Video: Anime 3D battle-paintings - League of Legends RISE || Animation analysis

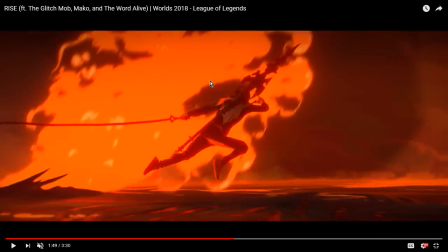[28:29]
And I just love how all of this is composed and put together.
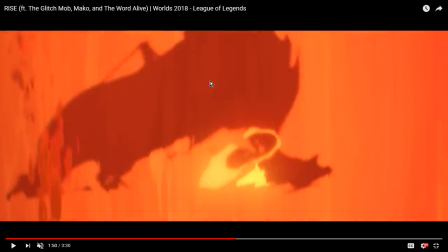[28:34]
Like, it's just the craftsmanship that's on display here is just brilliant, and I really do especially love...
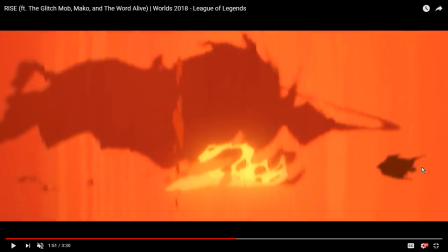[28:41]
You can see the figure of Uzi tumbling as he faces off against the giant Sejuani,
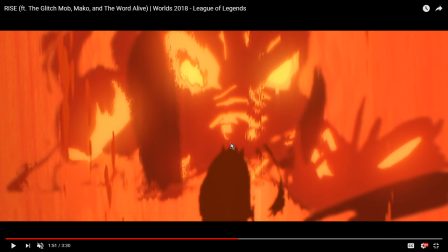[28:48]
and this Sejuani thing here is entirely hand-animated. And it's like fucking Ganon from Legend of Zelda just charging the hell at you.
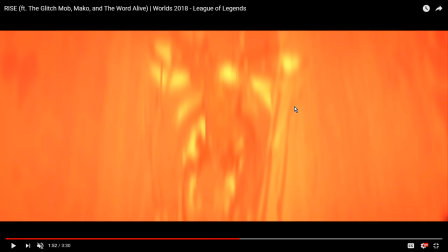[28:57]
And then you can see here poor Uzi's face as he gets trampled, and Ambition literally jumps through lava.
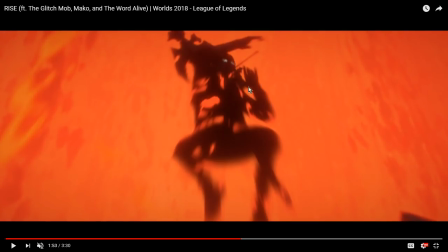[29:05]
And again, you can see how they're using the light reflection on his glasses to locate his face, even though he's barely more than a silhouette.
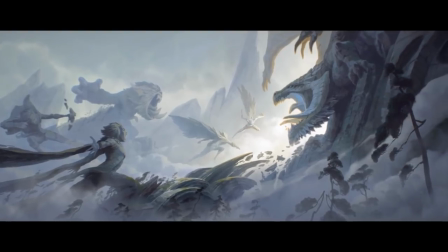[29:16]
And again, gorgeous, gorgeous shots. And again, notice the sense of weight that's constantly on Ambition's movements, that he's never just kind of...
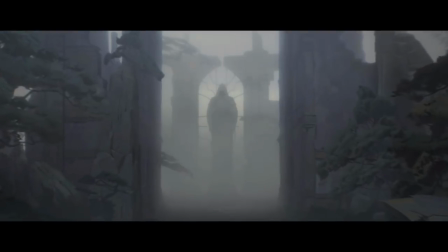[29:24]
He has to pull himself up, like... Pull himself over the ledge, because this is a hard climb, and that's consistent, and I like that.
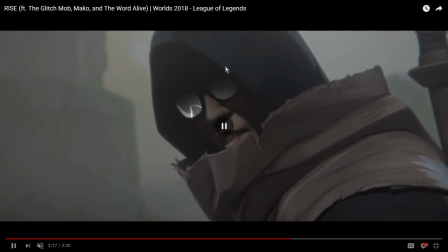[29:32]
That's good. By the way, the visual aesthetics of the surroundings in which they're battling run an interesting gamut, because the Golden Fields of Wheat is something we've seen in another animated short, specifically Legends Never Die from last year,
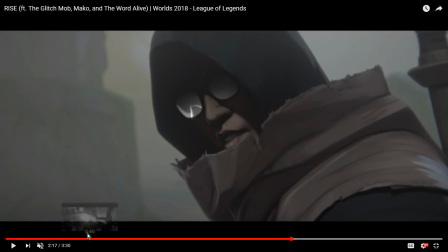[29:46]
and that was a place where Garen was fighting, so it kind of felt like this represented Demacia in some way,
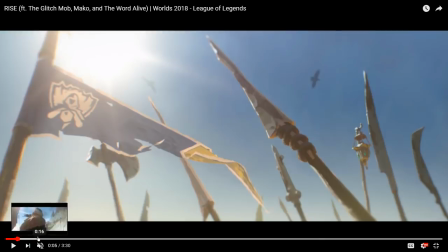[29:53]
whereas we start out in the desert, which looks a lot like Shirima.
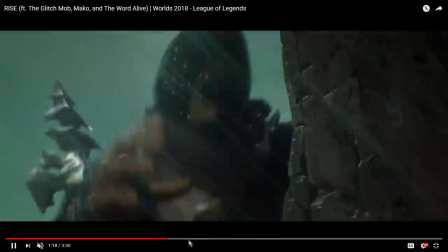[29:57]
And then as we move further, we get into what could be the Freljord.
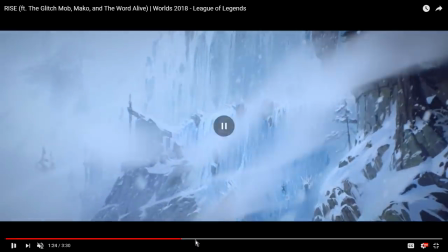[30:05]
Admittedly, it could also represent Marn Targon, if you so want it.
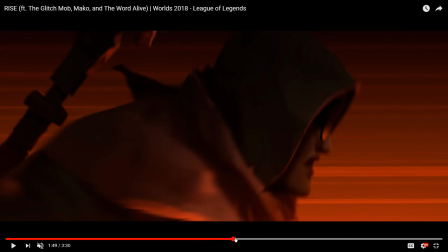[30:09]
And then we get this magma chamber, which I'm not sure if that represents anything but a reference to the cancelled magma chamber map.
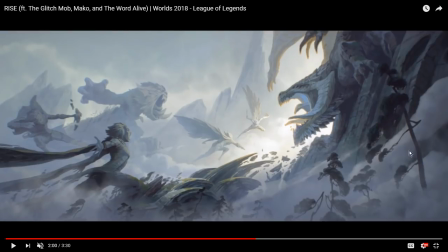[30:15]
And then we get into this environment with these floating rocks that are flying around, these very tall, deformed trees that looks extremely Ionian to me.
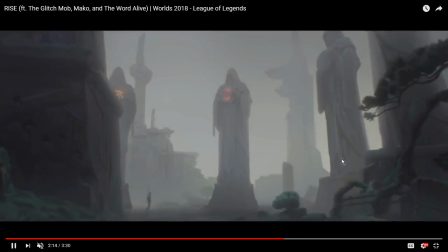[30:25]
Which is also something like this: the final battle arena with Faker feels like it's modeled mostly after Summoner's Rift,
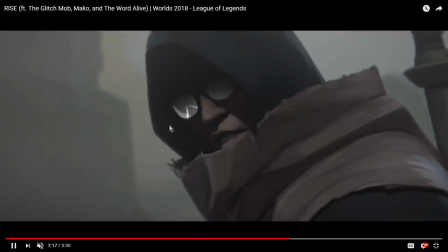[30:32]
but the look of the trees in the map gives me kind of an Ionian feeling.
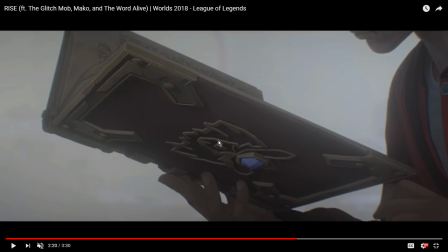[30:36]
So I think there's a few little references to the various different, you know, world aesthetics of the League of Legends universe itself.
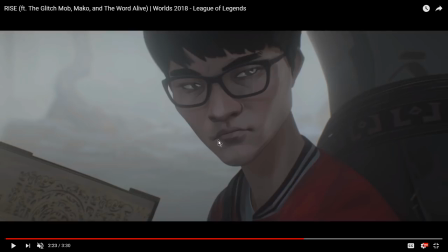[30:45]
And again, just such an impressive piece of modeling work to get a portrait of Faker that looks like him without just being a literal translation of his actual physical features.
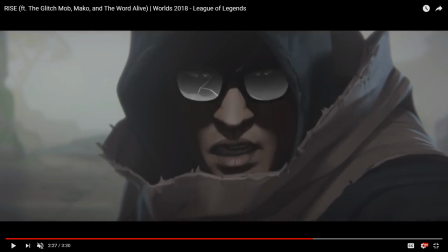[31:00]
This is such a cool shot.
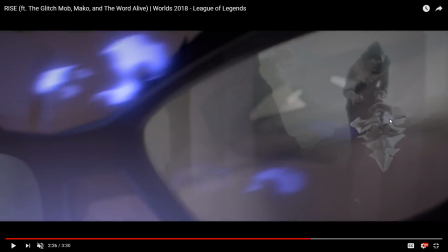[31:02]
And I do like how they're kind of connecting Faker and Ambition through through the glasses that they're both wearing. You can see Ambition reflected in Faker's glasses here. It's just such a nice shot.
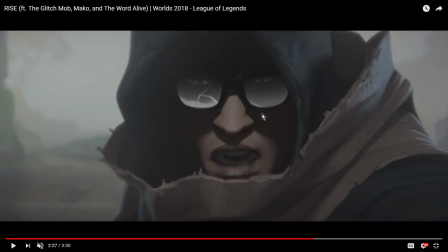[31:14]
And again, with the light locating Ambition's eyes for us, we can kind of see them right behind here, but like anchoring the face as it slowly lights up.
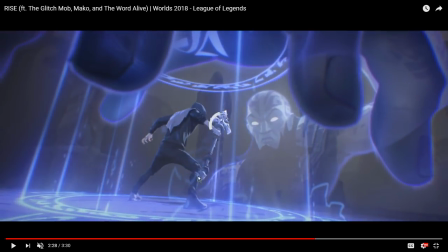[31:25]
And here again, these are 2D illustrations that are being projected into the 3D space, which is just a really clever way to do it.
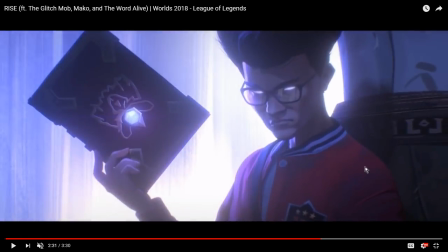[31:32]
And here, absolutely the coolest shot of the whole thing.
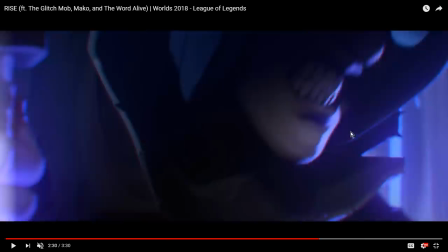[31:37]
Faker going full Super Saiyan mode. But I do love, like, here's another thing about creating character models like this.
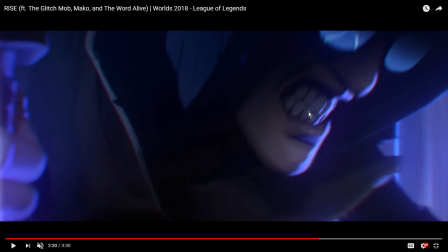[31:45]
Distorting the face like this, also like they do on Perks when he has his fight scene with Ambition. Like, there's a lot of distortion, there's a lot of, you can see that there are lines forming around the edges of the mouth to really kind of communicate the clenched teeth, and you can see the teeth are unnaturally long,
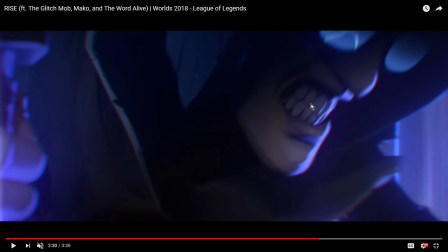[32:01]
which makes the clenched, you know, that clenched jaw look even more, stand out even more. In real life, rarely do people look like that when they're clenching their teeth, even if they're, you know, pulling their lips back.
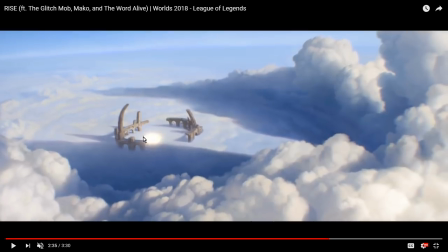[32:15]
And here's where we just go full anime on it. Like, this is a classic anime explosion. Look at that. Look how it balloons outwards. By the way, there's a great new video on explosions in video games. I'm going to link to that down below by Dan Root.
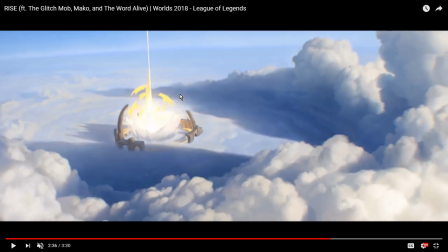[32:30]
And you should go and watch that, because that will tell you something about how they make the explosions and the explosion effects in this thing work as well as they do.
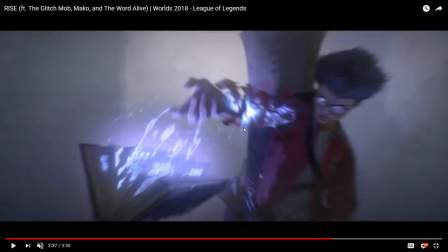[32:41]
I love that. I love the ripping of the sleeve.
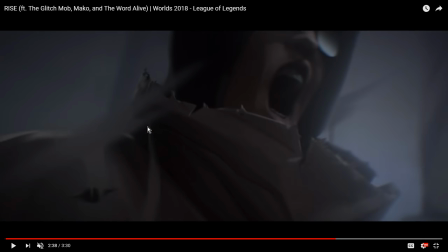[32:48]
This is just so good. Like, I just want to gush over this now. I think we've done enough nitpicking over the animation.
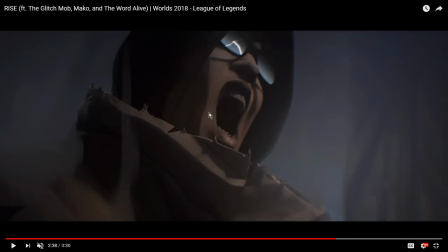[32:53]
I just kind of want to gush over it. And again, look at all the distortion, like how much they deform the face, how much they kind of, they push the lips out. They rear them back. You got lines going on the face.
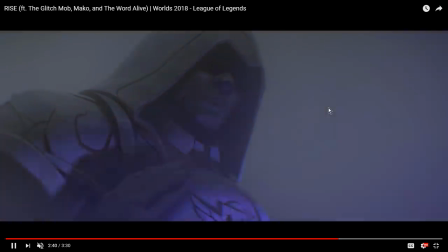[33:03]
You got the cheekbones showing through there, which is something that in 3D animation can be really, really hard to do, especially when you have to keep a likeness,
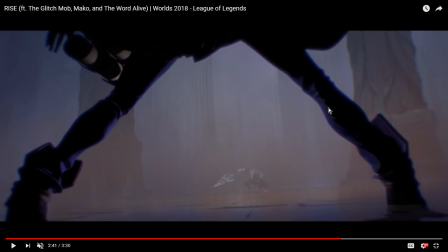[33:11]
like especially when you're doing a portrait of a character and you have to keep their likeness relatively understandable. Again, with the complete anime explosion effects, look at this.
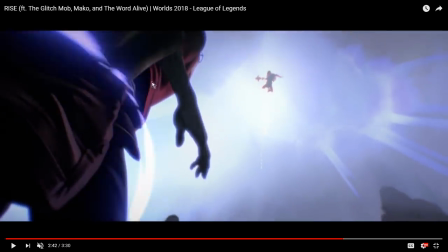[33:26]
I love the little blink that they give Faker, like right before he teleports, blink, blink, whoom, and then gone.
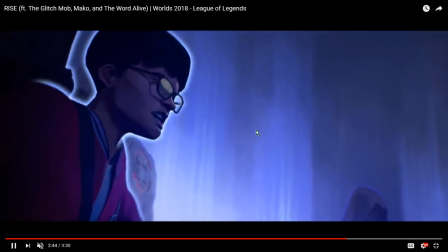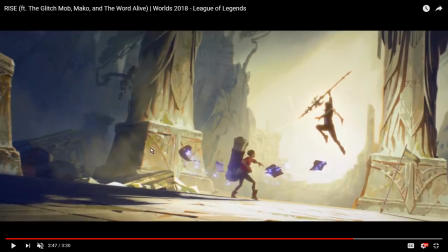[33:39]
And again, distort the face in, like, that's a hell of an expression on him right there, isn't it?
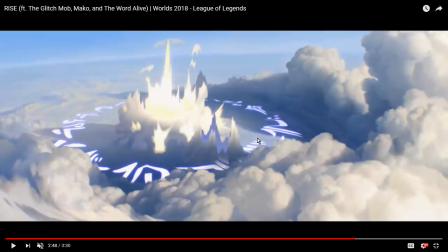[33:45]
And then distort it into a proper roar. And more explosions!
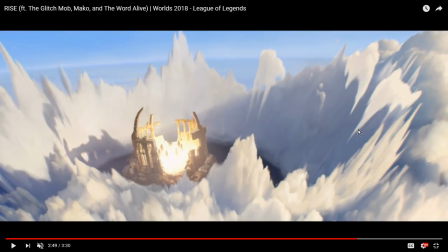[33:52]
And just this epic, all the clouds, poof, being kicked up by the shockwave.
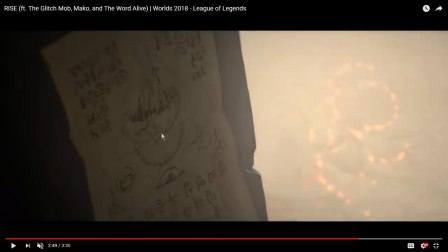[33:58]
It's just so good. It's just really well done. And really clever little transition there to show the page of Ryze's book kind of being stuck to one of the pillars.
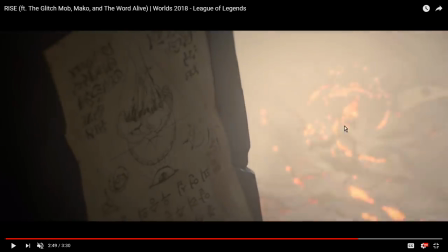[34:06]
As you can see, the embers of the fire swirling away. And again, we're looking at different frame rates.
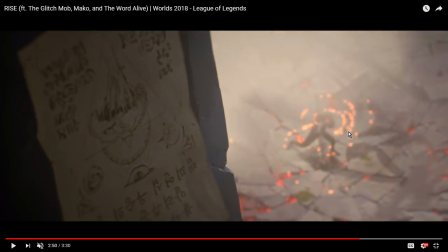[34:12]
You can see how things are not quite moving on the same timings, which again helps sell the fluidity and the three-dimensionality of the scene.
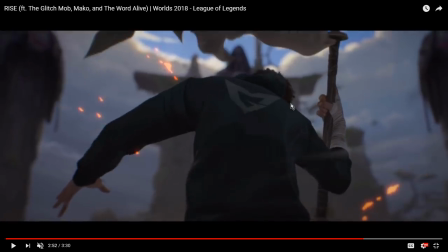[34:21]
And then this clever, clever reveal, where at last the disguise that has otherwise been,
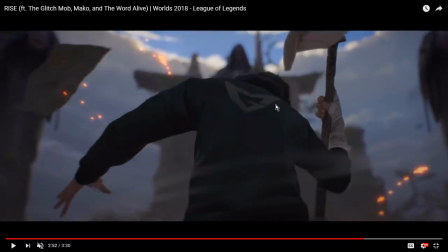[34:29]
I mean, we all knew who the hell he was. If you follow esports, you will have sussed out that it's Ambition long before this point.
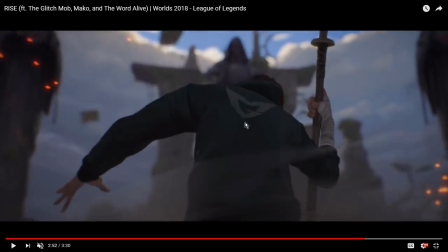[34:36]
But it is a lovely little epic reveal of the Galaxy logo finally taking out his longtime rival,
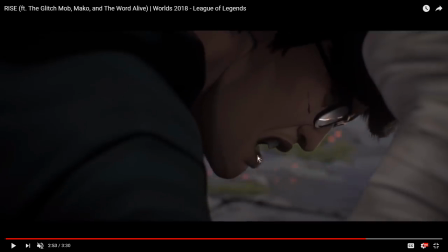[34:42]
and again with the heavy distortions on the character model to really sell the power and the impact of the expression.
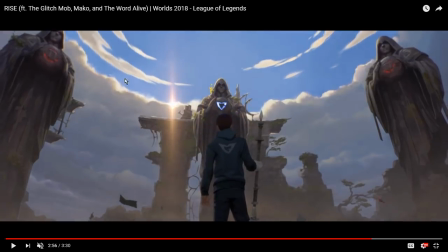[34:53]
And I think it's a really clever conceit to have this arena where the name is carved into the arena, you know, with every victory.
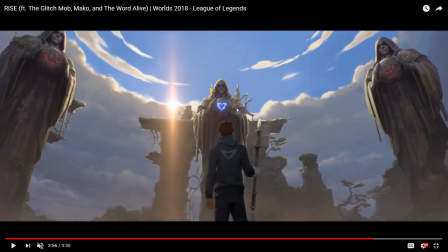[35:01]
And again, this shot, like the sun just peeking over the clouds as the logo lights up and Ambition standing there, just a really good shot.
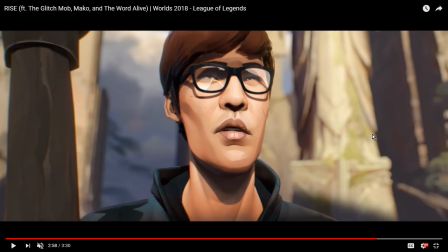[35:08]
And we finally get a look at his character model specifically. And I really do love how these things are rendered.
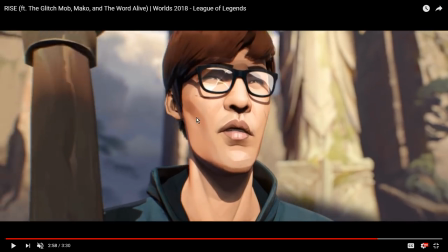[35:16]
Like, there's a lot of 2D, there's a lot of painterly textures being applied over the top of the character model
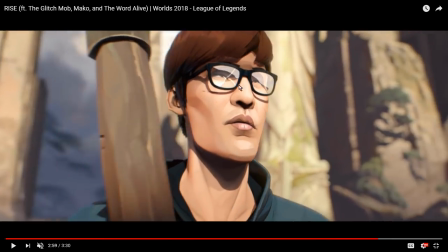[35:22]
that are doing a lot of the work of selling the physicality of his face and the likeness.
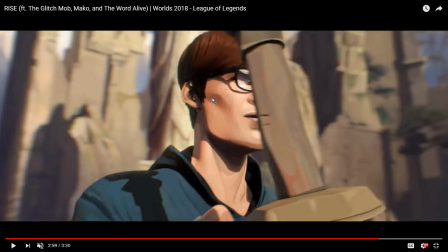[35:27]
Look how much cheekbone they gave him.
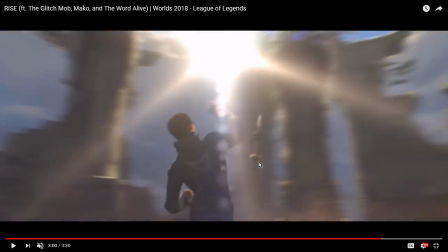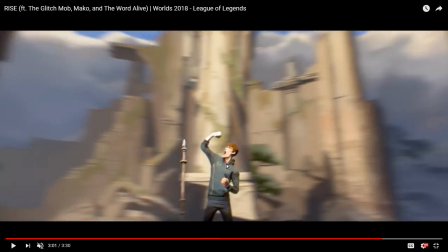[35:36]
And again, like, in order to make the expression even readable at a scale like this, look how wide his mouth is open.
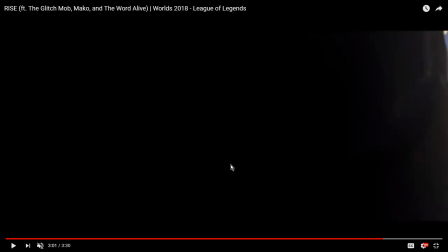[35:42]
Like, that's... normal humans would struggle to open their mouths quite that wide.
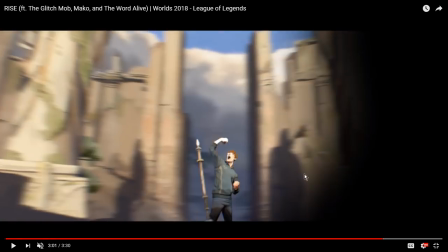[35:47]
And I do love this transition. Like, this is just a really clever transition to use the rotational motion to rotate the camera into view
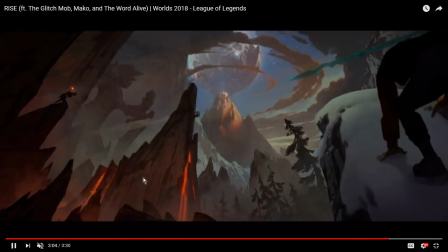[35:55]
as we see a member of Gambit Gaming, as far as I can tell, climbing up.
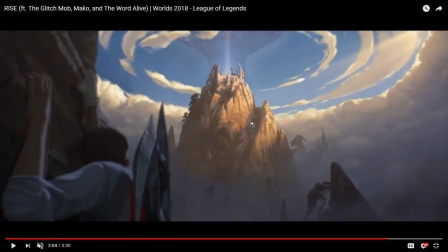[36:00]
I don't know if that's supposed to be Diamond. I don't think he plays Darius a lot, but if it's Darian, he's not been in the game for a long time. I haven't followed Gambit for ages, so I don't even know who the hell the roster is anymore.
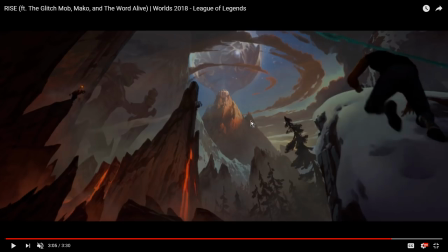[36:11]
I missed them in the ULCS. Oh, well. And here we get the... because, like, this is not what the environment looked like at the start of the short. This is an exaggerated environment, a highly exaggerated environment.
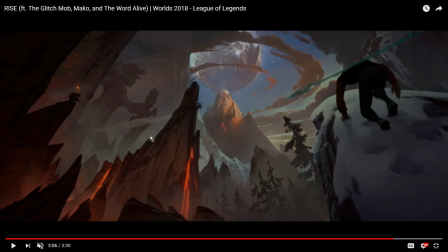[36:24]
So the showcasing, we have the magma chamber here, we have the icy peaks here, we have the wet forest that he climbed through briefly over here. All of these environments that were sort of represented coming back to us again, showing us that there are more people out on that same path, climbing up to try and meet him.
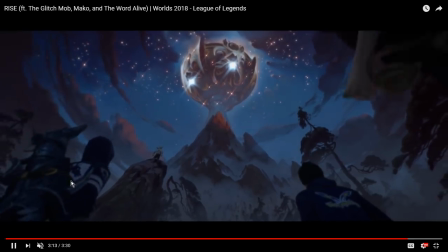[36:42]
A little bit of Flash Wolves there. I don't know who that is. We've got Liquid here and Fnatic coming for another world championship.